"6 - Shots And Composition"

Hey everybody. So I know we've gone through a lot. We have a couple of weeks to get through these videos, and that's why I'm kind of spreading them out and getting you as much information as I can. So, take these in small doses. Um, so what I wanted to talk about next is the way you set up your shots and your composition and working a little bit with cameras. So let's just jump in here and talk about that. So, I have my scene set up.
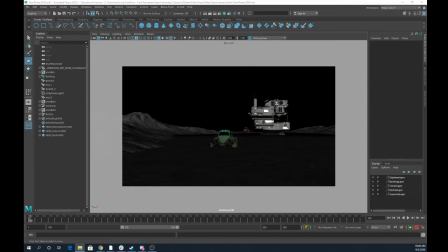0:30 Before we jump in here and do very much, though, let's just talk about the different types of shots. So, I'm sure you've heard this in many different lectures, but we're going to go over it again anyway. So, I'll just pull in some pictures from
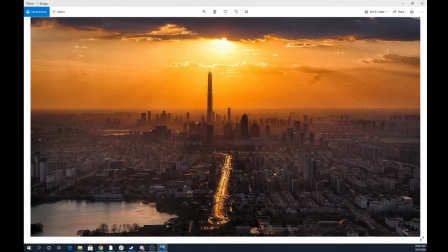0:44 Pixabay, these are free, public, or not public domain, royalty-free images. So there's a lot of different kinds of shots, and everybody has names for them. But really, I think people get hung up on like, is that a medium shot, or is that a close-up, or is that a what?
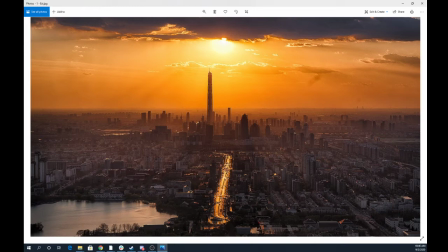1:02 Like, there's not a real set definition. It's about a feeling, right? It's about like what you're trying to establish or what you're trying to show in that shot, right? So these first few that we're going to look at, we call establishing shots.
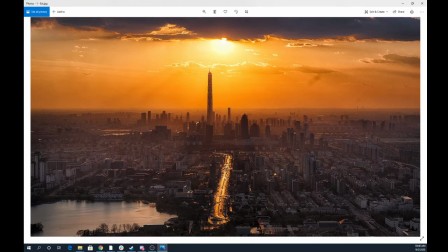1:17 This shot is um, telling us something about the environment, right? About the world we're going into. Right? If you start off a film and this is the first scene that we fade into, we're like, oh, cool, we're in a city.
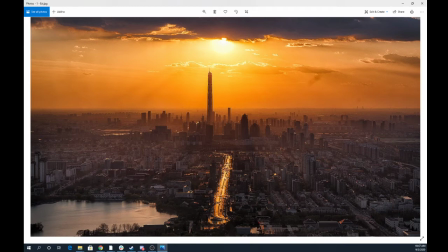1:33 I can't remember which specific city this one is, um, but it's a big one, right? There's some skyscrapers out there, like, and all this has done is sort of put you in the mood for this is what I'm getting ready to get into.
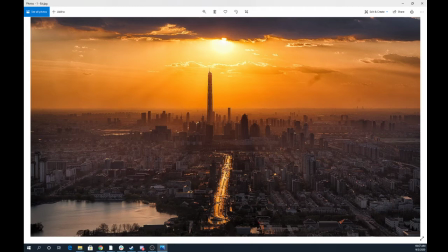1:50 This is the world. This is a shot that's really far away from any humans, right? I'm sure there's some down there, like they're driving those cars, they're walking on the streets, but this doesn't tell you very much about a person. This tells you more about a place, right? The same with this establishing shot.
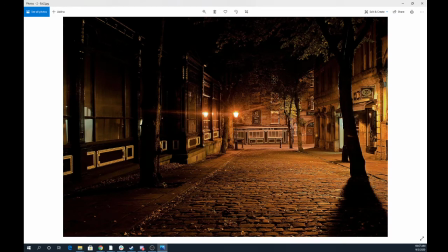2:08 It's telling you about a place, a town or a village, street at night. Maybe this is going to be a little um, of a creepier or darker story. This feels like something out of a Neil Gaiman book or something.
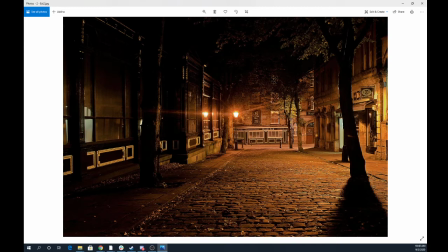2:27 You got these cobblestones, meaning that this isn't an extremely modern city. This town has like culture. Not a city, but a town. Has like an old heritage and culture that's been there for a while, right?
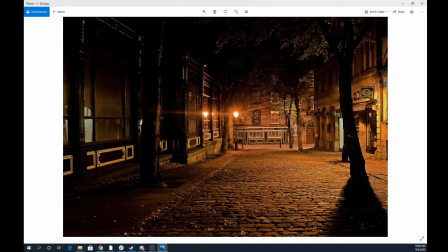2:44 Um, and so just this shot is establishing something about the world we're getting ready to get into, right? The story is going to unfold in.
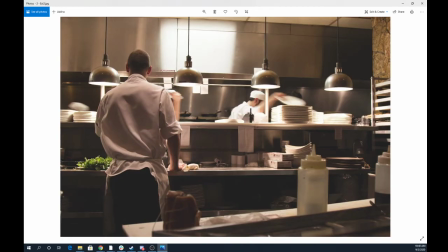2:56 Even something like this, even though there are people in it, this is establishing our location, our placement, our place of where the story is going to take place, unfold. This is a back line of a restaurant, and it's apparently a relatively nice restaurant.
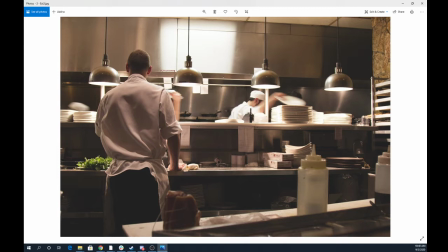3:14 Like everybody is, this isn't the back line of McDonald's. This is somewhere you would go in, sit down, and eat. Back when that was something that used to happen. Um, so all of these are types of establishing shots because we are establishing the environment, and even though there are people in this shot,
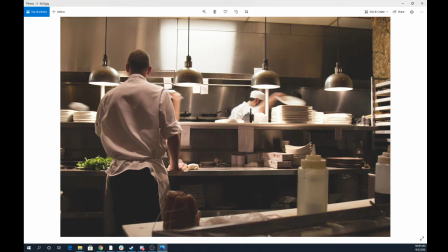3:35 this shot isn't necessarily about the people. This is about the location, right? The world that we're getting into.
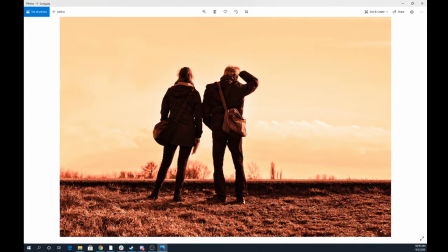3:46 So something like this, though, although a lot of the similar elements of the previous shot, right? We got some people with their back turned to us. Um, this one is a little bit more about the people, right?
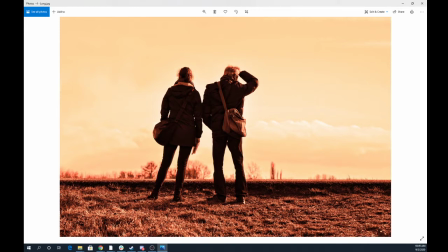4:01 Because the environment is sort of tying into these people, right? They're traveling, obviously.